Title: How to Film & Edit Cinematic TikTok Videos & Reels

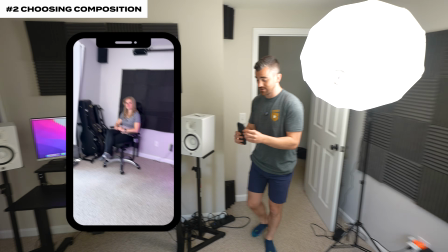And then last but not least, we could also come over here,
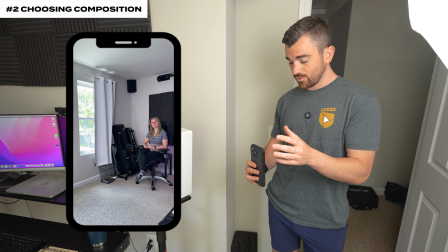and that, if we got good lighting from the window, would be cool, but it is going to be an uncontrolled factor.
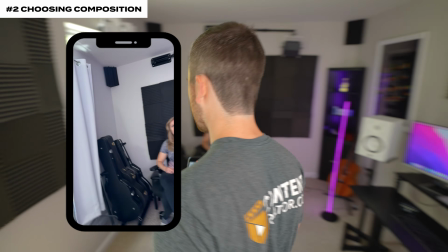So I do think, just based on all that, to start for this first set, we're gonna go this way.
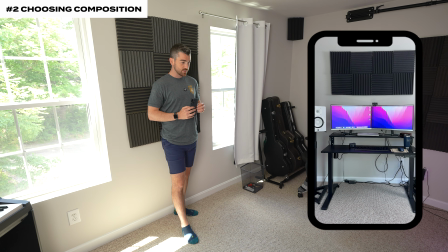I think that looks best. We can just square up. So Ashley, why don't I have you come right here for now? And everything we do today, by the way, I'm gonna be obviously helping Ashley, but we're trying to teach in a way where you can watch and do it yourself as well. If Ashley didn't have me here, she would basically run through the same process, put the phone on a tripod, she'd take maybe a test clip, review how the footage looks. That's how you overcome not having a second set of hands. But here we are.
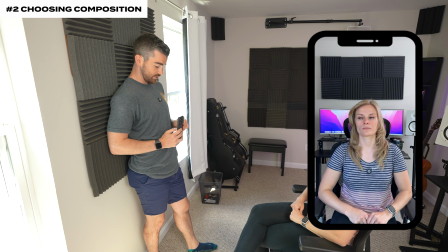And that looks good just in the auto settings. Literally just using the light from the windows already is not bad.
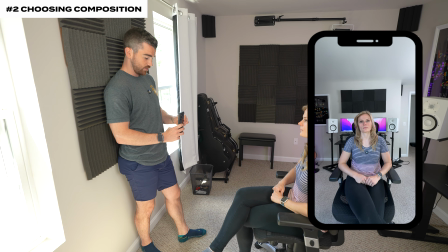We could test out the ultra wide angle. We'd have to get closer.
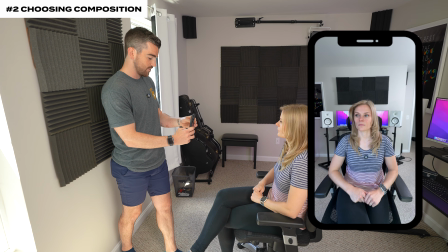That can kind of distort facial properties, so I think the 1x lens is much better for right now.
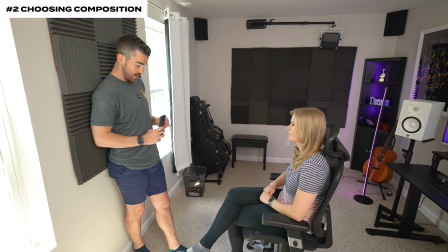We can also switch into cinematic mode, and that honestly looks really good.
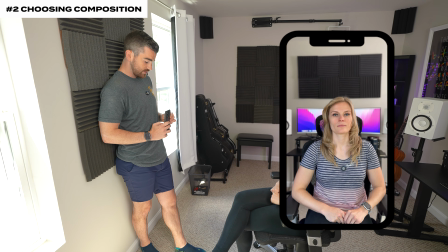The background blur looks natural. We still see all the cool stuff she's got going on back there, but it's not quite as distracting.
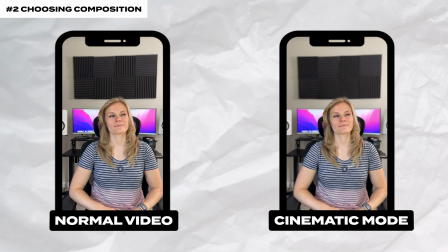It's kind of like faking having a professional camera with a lower aperture. So I think we're gonna stick with that.
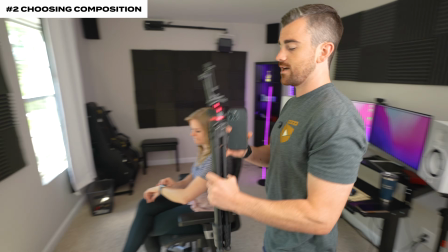You can stay right there. I'll get the tripod. Now the tripod that I'm using right here is just a super basic Ulanzi tripod.
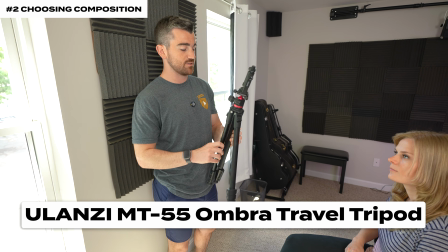It's really great for like hiking because it's super light and just easy to use.
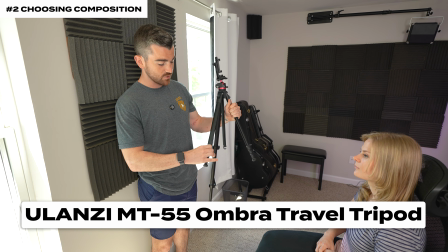It's also small. For stuff in my office, I don't like having massive tripods. Set this up.
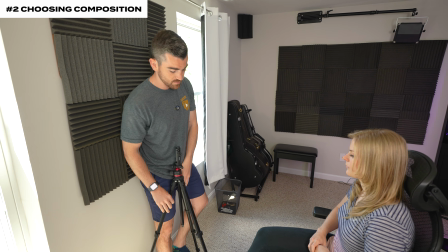Now you'll notice again, one thing that's super key, and I always see beginners making this mistake, look at where we're setting up the camera and look at where Ashley's sitting.
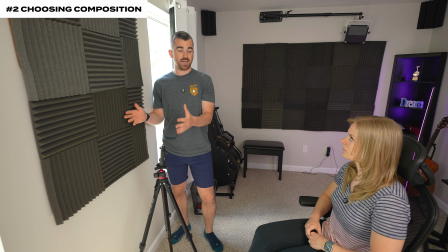We've got everything compressed up against this wall as close as we can. First off, as she's speaking, it's great that we have acoustic foam right here.
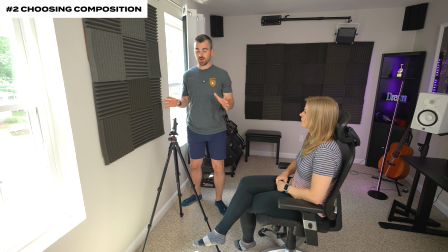It's gonna bounce right into that and the audio is gonna sound much cleaner, but we also want space behind her.
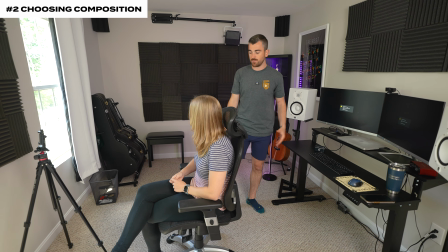You always want to increase the depth by literally increasing the three-dimensional space. That's why I had Ashley come all the way up here. All right, now we are filming short form social media content. I get this question all the time. Should I film vertical or horizontal? My answer is always, if you know you're filming for social media, right now, you just got to film vertically. If you're trying to multi-purpose your content and get it on both YouTube and Instagram, I would say maybe film horizontal. Usually I will just film it twice, one both ways, but it's always easier to crop in from horizontal footage to make it vertical than doing vice versa.
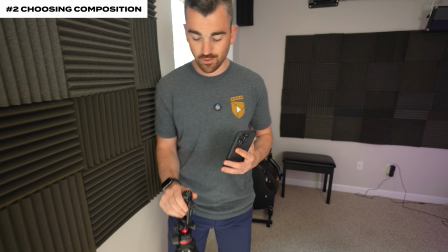It's just gonna ruin your shot. So we'll film vertical for now because that's what we're doing.
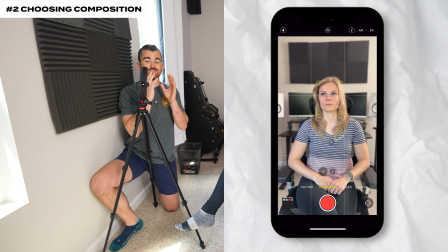Now, what I'm looking for in this shot is just horizontal lines are actually horizontal, vertical lines are actually vertical.
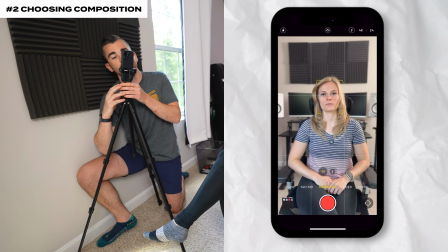We don't want our frame like crooked or rotated at all. We wanna make sure Ashley is perfectly centered.
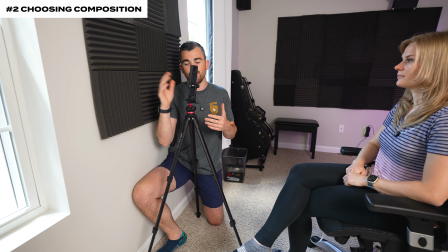Now, when you're filming vertical, you might have heard of the rule of thirds before. That's when you divide your frame into thirds vertically and horizontally.
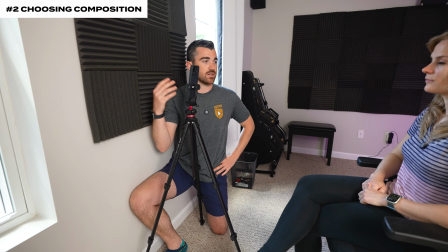When you are speaking directly to the camera, like a talking head short form style video,
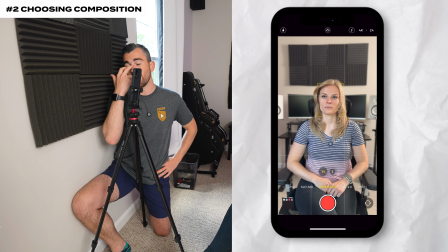I typically frame them perfectly centered and I want their eyes right on that top line.
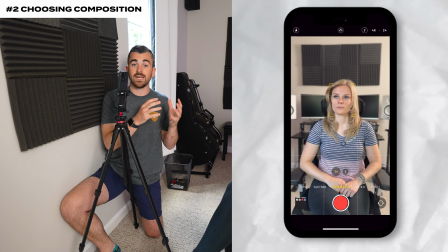That's gonna give you the perfect amount of headspace to where if the video ever got cropped on like Instagram or TikTok, you still have plenty of space to actually view the person's face.
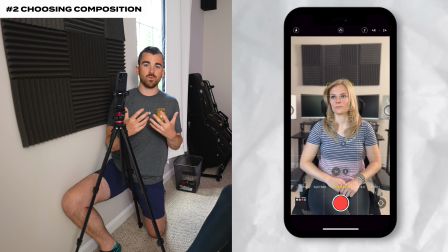And I also think videos are a little bit more dynamic when their hands are actually in it.
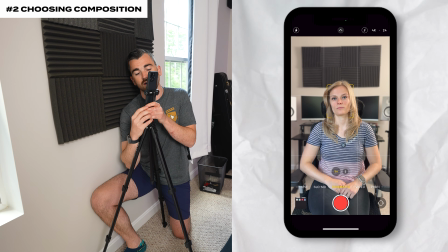So you can see right now, Ashley's framed right below like waist up.
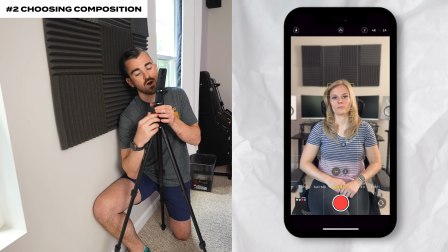So if she moves her hands and she's dynamic while she's talking, we've got all that in there as well.
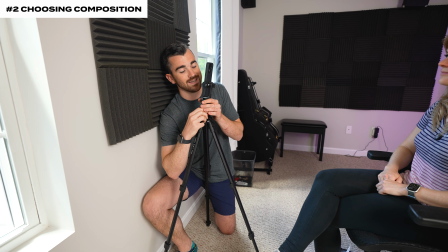And because Ashley's gonna be talking about music today, we'll also give her her guitar.
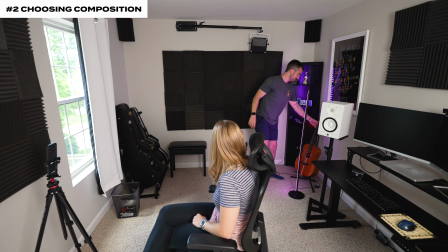Which one? Do we want this one? Yeah, that's the baby. There we go.
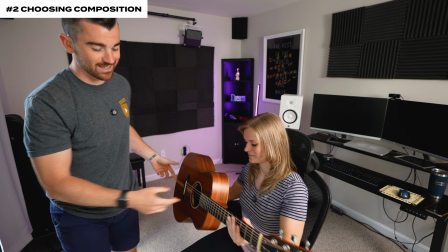Having additional props, I definitely think can improve your videos quite a bit. All right, now step 3, we can talk about our camera settings.
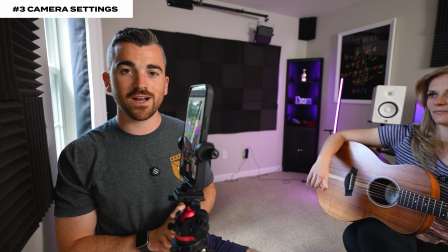Now, if camera settings are something that just terrify you, I do think for short form social media content,
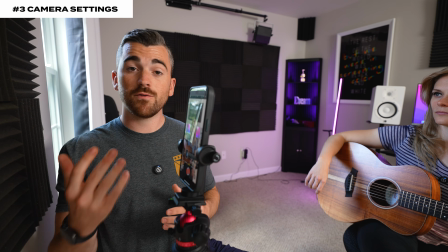you're totally fine to use the built-in auto mode on your iPhone or Android. If you're doing that, the only settings you really need to worry about are first and foremost the resolution. You wanna make sure that you're filming in 4K. That's the highest resolution that most iPhones, Androids can sometimes go up to 8K, but I still recommend 4K. That's gonna give you a really high quality image. And then for your frame rate, you can pretty much choose between 24 or 30 frames per second. A lot of people will say 24 is the Hollywood standard, which it is, but social media also likes 30 frames per second. Won't impact the look too much. And then the last setting that you can manage in the built-in app, if you're gonna film in cinematic mode,
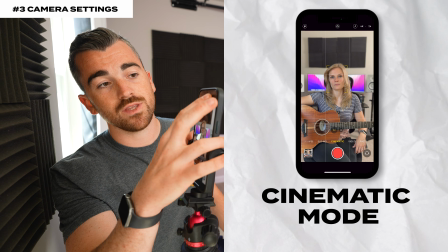which is what I'm gonna do right now, you can tap on the little aperture icon and you can see,
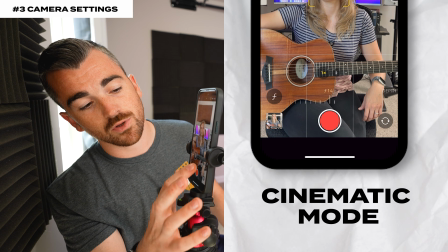do you wanna go all the way down to 2.0, which is gonna increase your background blur, or you can increase it to like 14, 16.
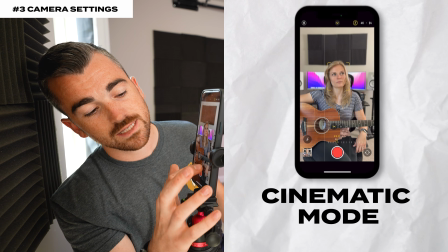That's gonna get you to almost no background blur. Typically, I stick right around 2.8.
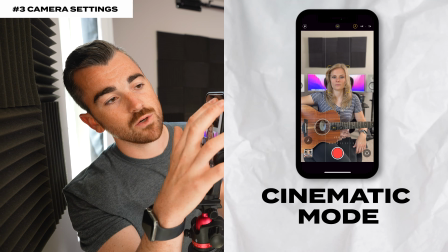I think that's like a natural amount of background blur, and we will can it right there. Step number 4 is lighting. Now, right off the bat, what I recommend you do, make sure your ceiling lights, if you're inside, are off.
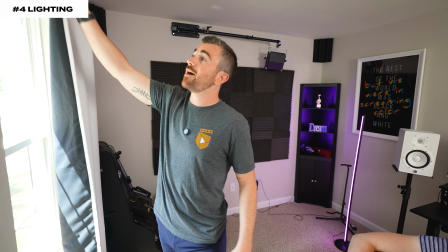And despite the fact that these windows actually look really good, I am just going to completely shut them and black out this light for now.
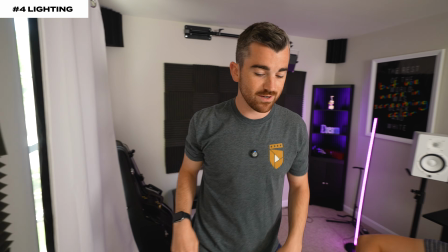Luke, I'm gonna get behind you here too.
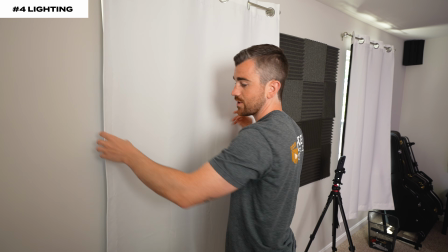In a perfect scenario, I always want to have the most controlled lighting as I possibly can, so we're going to close those.
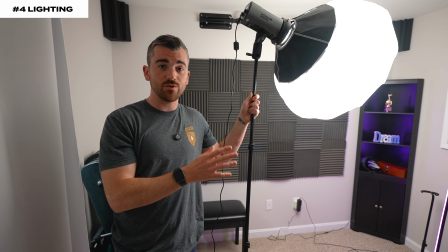So this is the one professional light that we're going to be using, and it's great because it's a really affordable option.
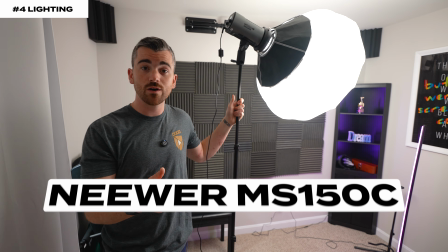It's from my favorite lighting brand, Newer, and it is the MS150C.
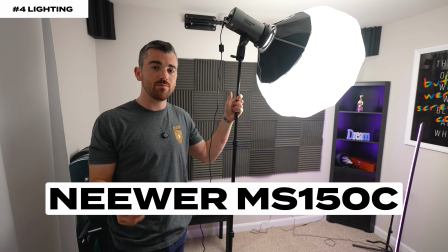This light's fully bicolor and RGB, meaning you can basically get any color you want out of it.
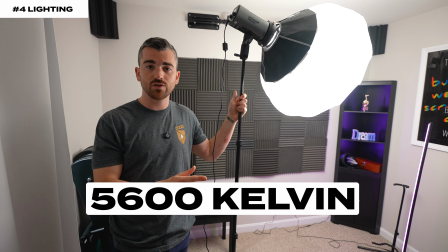For the time being though, I'm really just gonna use the white 5600 Kelvin setting. That matches the same color temperature as the sun.
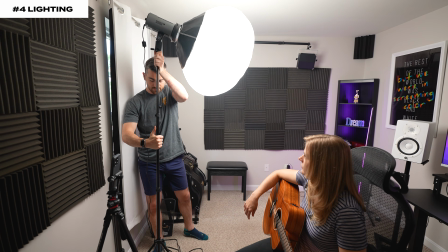We're gonna bring that right over here, get it up against the wall, rotate it a little bit.
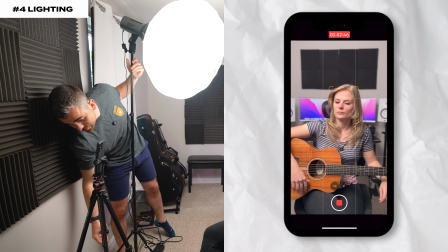Now I have this set to 100% strength right now, and it honestly looks really good.
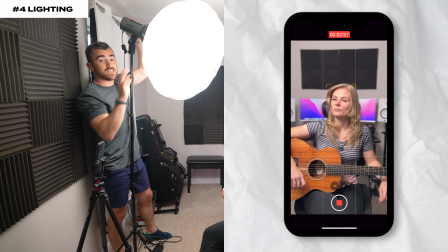It's a little bright, and this is what I mean when we talk about settings.
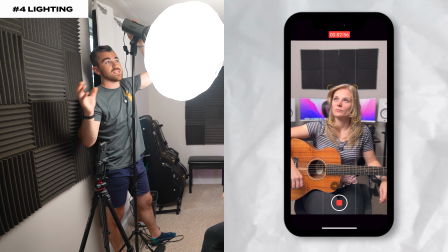You wanna get your settings the way that you know they should be, and then from there you modify the exposure by modifying your lighting.
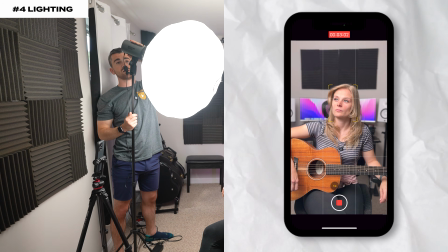So we're gonna bring this down a little bit. That's 70%. That looks good.
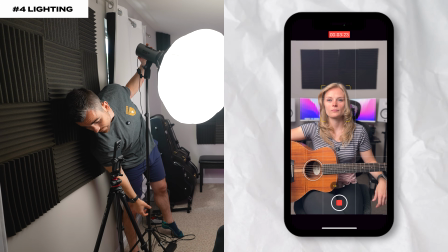Little lower. All right, that looks awesome.
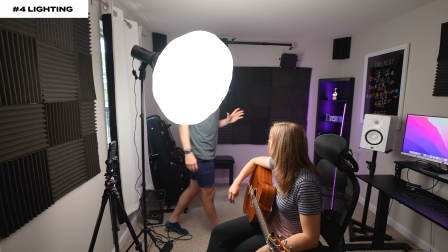Now, the light is extremely important, but I will say, what's potentially even more important is the diffusion that you use.
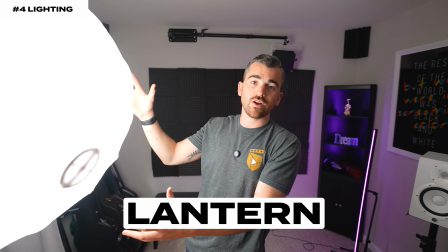So this is a lantern. It's also from Neewer. It attaches right onto the front of the light, and it really softens that light, makes it look super professional, and kind of matches the vibe that you might be used to seeing on really expensive commercial sets. But in total, this isn't gonna cost you a ton of money.
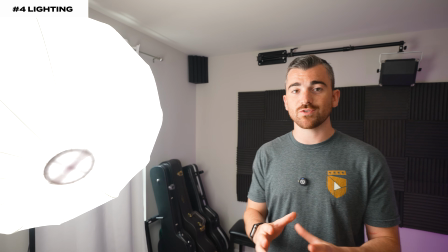Now, as far as actually placing your light is concerned, really simple, easy rule of thumb.
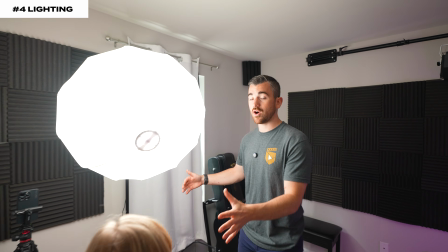You want the light 45 degrees off to the side of yourself or your subject,
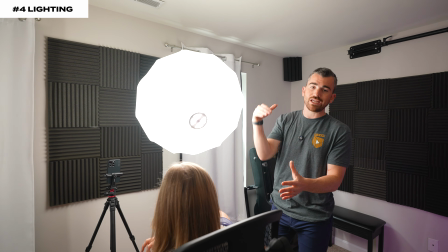and then you want it about another 45 degrees up so that when it's actually hitting your subject, you have one side of their face that is really nice and evenly lit,
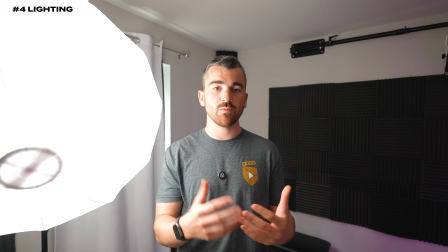and the other side of their face is slightly darker. It adds a little bit more depth and contrast to the scene, and you have even shadows falling off to the side. So that's it for the key light. That's all we really need to get Ashley looking great and cinematic, but I always like to have some background elements as well.
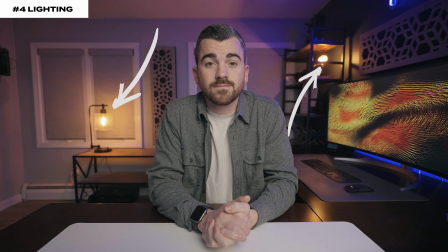In my office, you'll always notice I have like Edison bulbs on my back shelf. Not only are those really good practical lights, which are just lights that exist in the scene, they also have color contrast, which again adds even more depth to the scene. So right now I've got more awesome lights from Neewer. These are their really small tube lights. You can get 2 of them for $50. They're magnetic, so you can stick them like to your desk. They're also full RGB bicolor, so you can pretty much produce any color with them, and the battery lasts a decent amount of time.
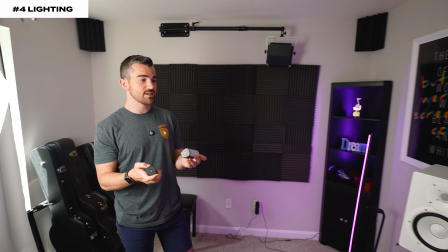So I'm gonna just put these on Ashley's desk and try to get some color contrast.
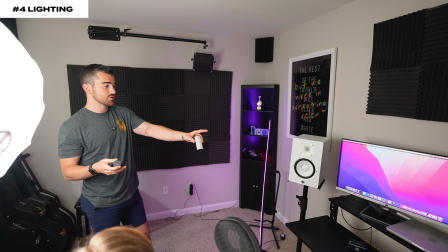We've got the blue screen going on, which I actually do think looks good, and a contrasting color to blue is orange.
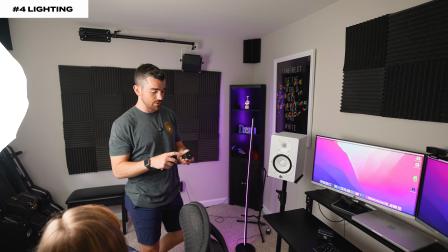So,
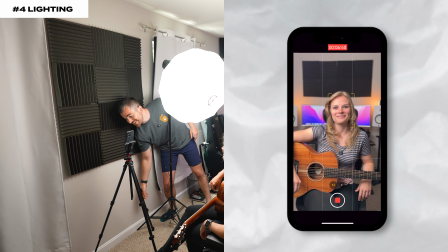oh, that looks freaking awesome. Wow.